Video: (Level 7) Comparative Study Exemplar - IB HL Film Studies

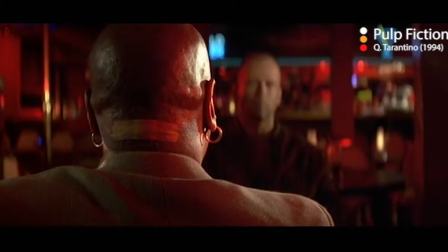(4:06)
It is also argued that the bandage seen on the back of Marcellus's neck is used to cover up where the soul was taken.
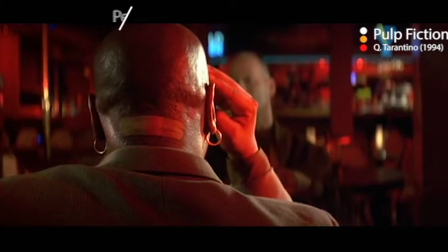(4:12)
As spiritual expert Elizabeth Peru noted, in many cultures it is believed that souls enter through your mouth and leave through the back of your head.
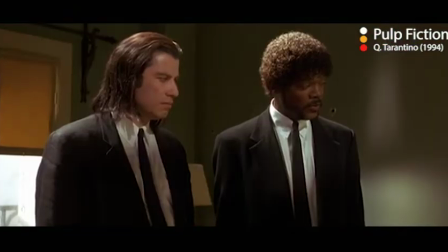(4:19)
Finally, it is argued that the reason that the miracle of Jules and Vincent not being shot when they retrieved the briefcase
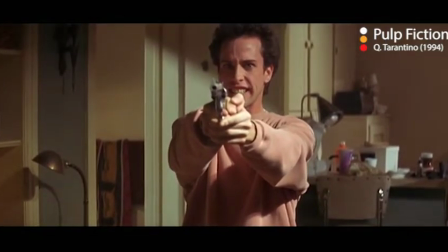(4:25)
is because God saw them attempting to save a soul and came down to create the miracle with divine intervention.
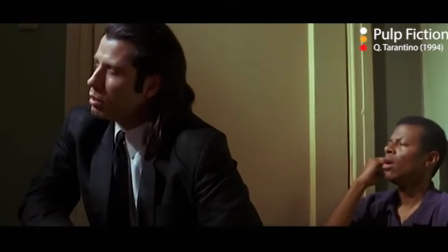(4:31) That means that God came down from heaven and stopped the bullets? That's right. That's exactly what it means.
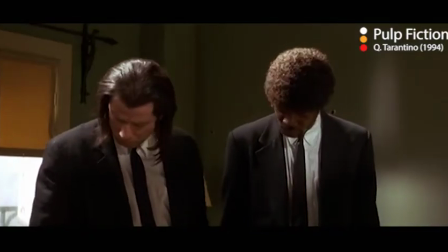(4:37)
This audience reaction shows the cultural context of the time.
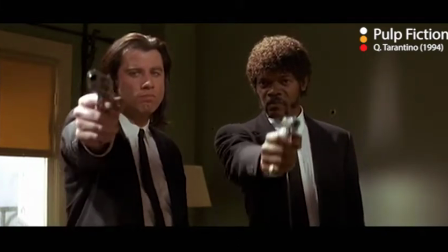(4:40)
In the 90s, the audience was less worried about physical danger by means of war, for example, and were more occupied by spirituality and creating their own identity.
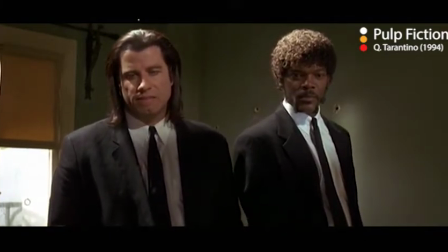(4:49)
The 1990s in North America was one of the least volatile times in history.
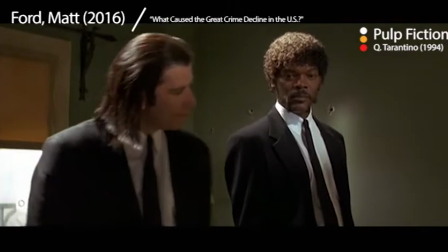(4:54)
In fact, violent crimes in America were down by more than a third in comparison to the decade prior. and
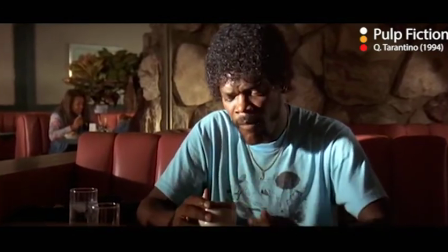(5:00)
it is ironic that this theme of social safety and comfort is being developed from such a violent film.
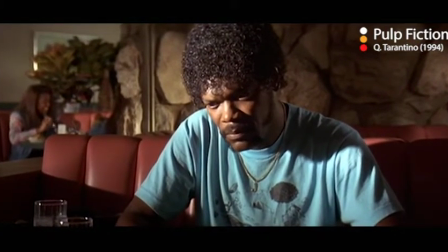(5:05)
Which leads to a common theme in both noir and neo-noir films, which is emotional discomfort.
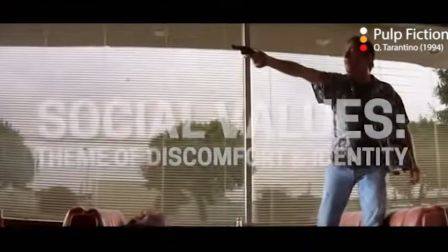(5:11)
Both Kiss Me Deadly and Pulp Fiction tell stories that don't have concrete right or wrongs, which can be uncomfortable to the audience.
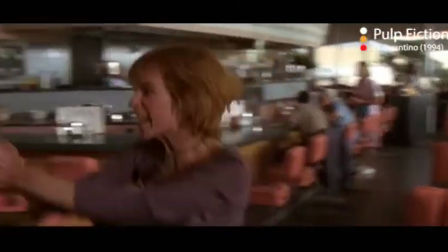(5:18)
This discomfort is achieved by various noir techniques, such as imperfect heroes, femme fatales, dark settings, and violence.
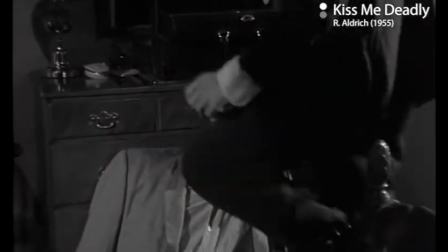(5:25)
In Kiss Me Deadly, this is seen as the main hero, Mike Hammer, ends up saving the day, but does so by killing multiple people.
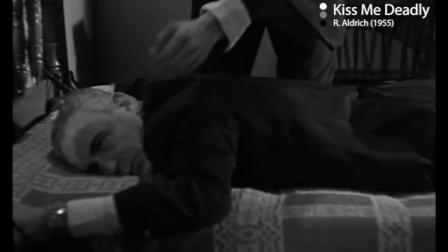(5:32)
This discomfort is also achieved through the cinematography techniques used to shoot the movie.
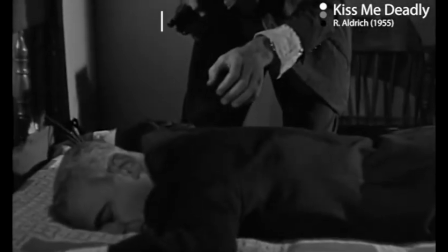(5:38)
High contrast lighting was very common in film noir movies,
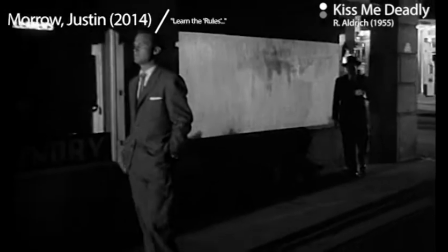(5:41)
and this type of lighting generally involves shooting scenes in the dark with one light source, in order to create drastic shadows.
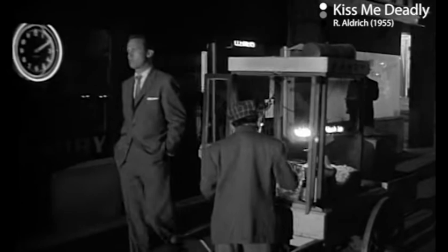(5:48)
This creates the effect of very high contrast scenes where colors are emphasized. Darker shades are seen as darker, and brighter shades are seen as lighter.
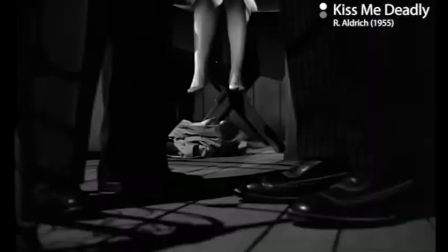(5:56)
This was sometimes done even artificially with paint in order to further dramatize the effect.
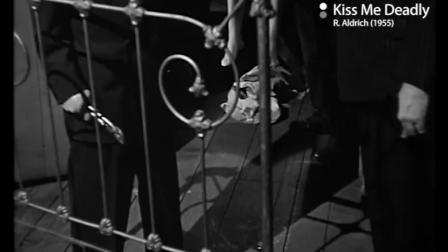(6:01)
This was revolutionary at the time and helped to add uneasiness in the eyes of the viewer,
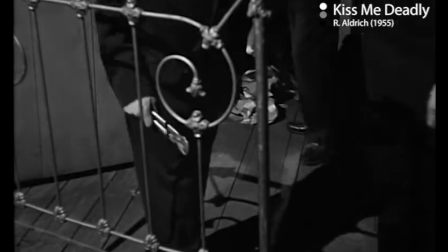(6:05)
especially given the fact that before the film noir movement, these sorts of shots had rarely ever been used on the big screen before,
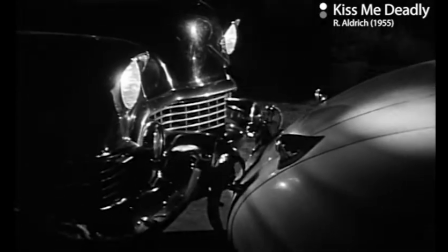(6:12)
let alone throughout an entire movie. This is further exaggerated by the fact that films at this time were shot in black and white.
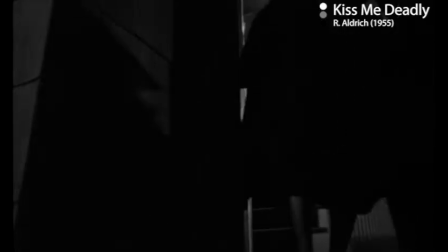(6:18)
The high contrast lighting means that there was minimal gray used in cinematography.
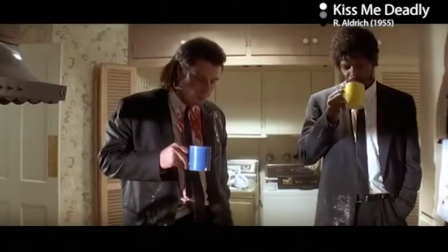(6:22)
However, with this being said, this technique isn't used in Pulp Fiction, and most scenes are actually shot in the day.
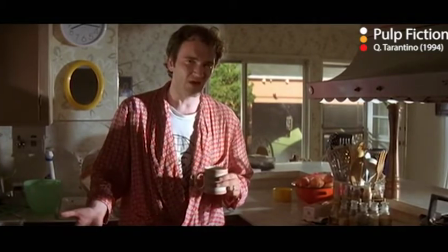(6:28)
Instead, Tarantino achieves this uneasiness through the use of close-ups and extreme close-ups.
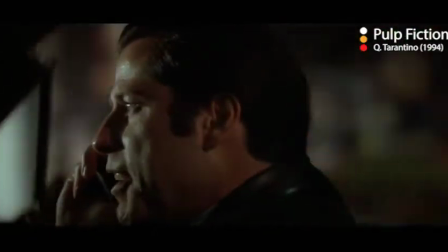(6:33)
A good example of this can be viewed in the scene where Vincent saves Mia from an opioid overdose.
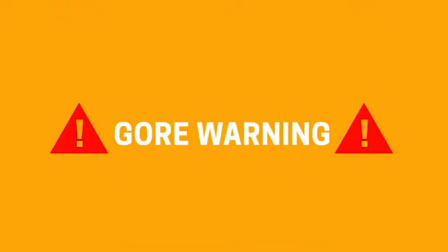(6:38)
Close-up shots are used to portray the emotions of the characters, and gory close-ups of Mia are used to unsettle the audience and dramatize the situation.
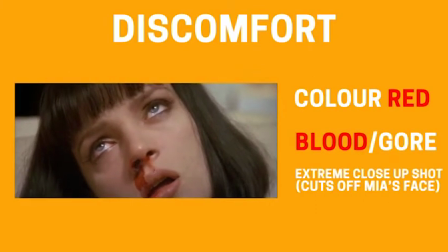(6:46)
This score is almost synonymous with Tarantino and was revolutionary at the time, as it actually helped to reveal a lot about characters in his film.
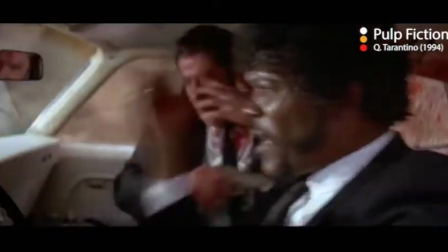(6:54)
For example, when Vincent accidentally shoots Marvin, it is revealed how numb he is to violence and to murder.
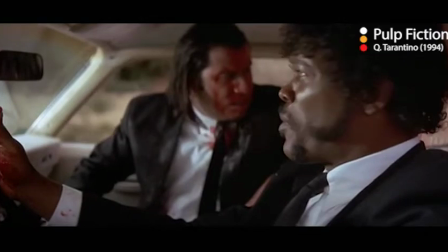(6:59)
He's more worried about the mess that he makes than he is about killing another human.
Chill out, man.
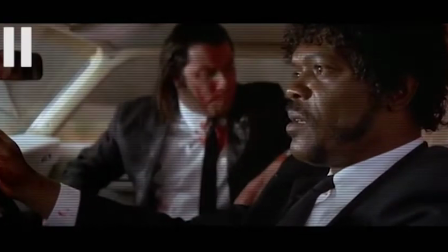(7:04) I told you it was an act. You went over a bump.
Without the gore of the scene, that message would not be as apparent,
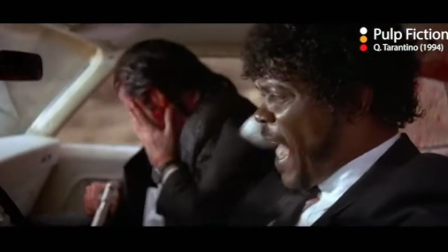(7:09)
as the blood and specifically the close-up of it associated with the accidental shooting shocks the audience and makes them feel uncomfortable,
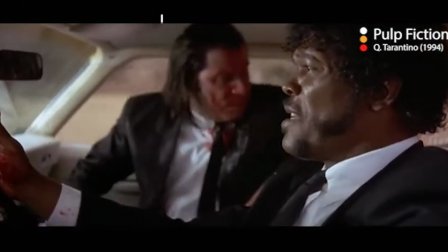(7:17)
leading them to wonder why Vincent doesn't feel the same way. Some reports have claimed that audiences have had to walk out of Tarantino films in the past,
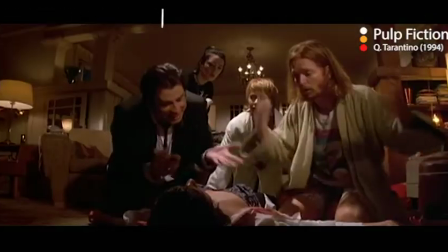(7:24)
and according to The Telegraph, it was a very common reaction to Tarantino's breakout film Reservoir Dogs.
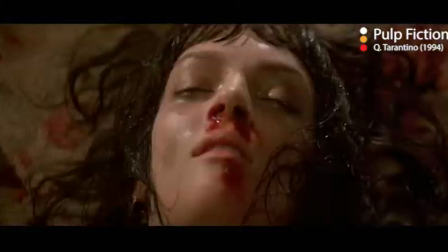(7:30)
Since Pulp Fiction was released only years later, it is likely that a similar reaction was felt by moviegoers when watching the equally gory film Pulp Fiction.
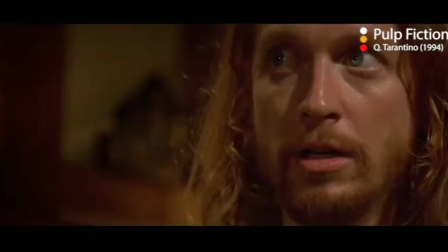(7:38)
In fact, at the premiere screening of Pulp Fiction in New York,
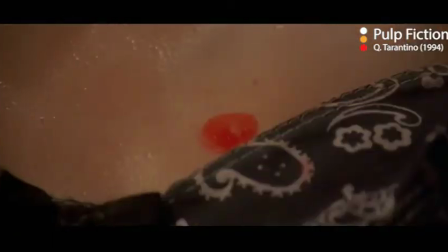(7:42)
one audience member actually went into cardiac arrest after being shocked by the gore in Mia's overdose scene.
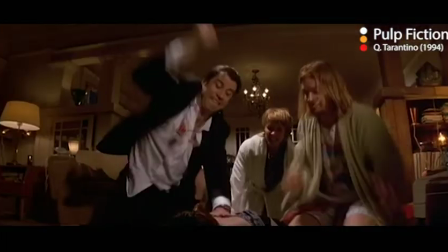(7:48)
This is what Tarantino had to say when asked about what his reaction to the incident was in a later interview.
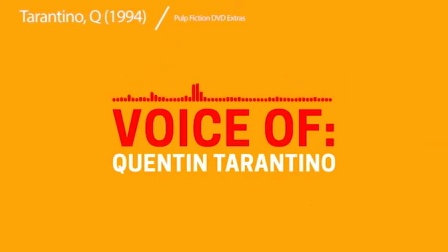(7:54)
It works. I did a good job with that scene. That's the desired effect. Cardiac arrest. While he has a joking tone in this clip, the sentiment stands.
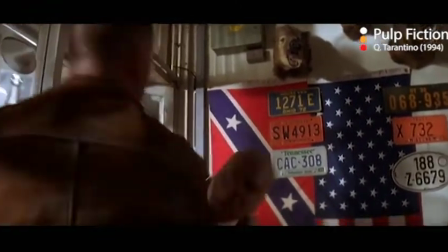(8:06)
His use of violence is very deliberate and is used to affect the audience in purposeful ways.
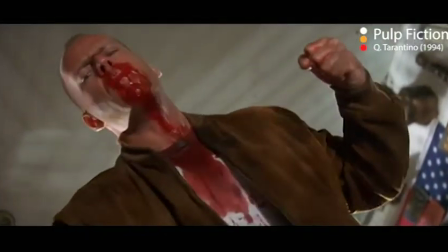(8:12)
This can reveal a lot about the story, characters, and themes.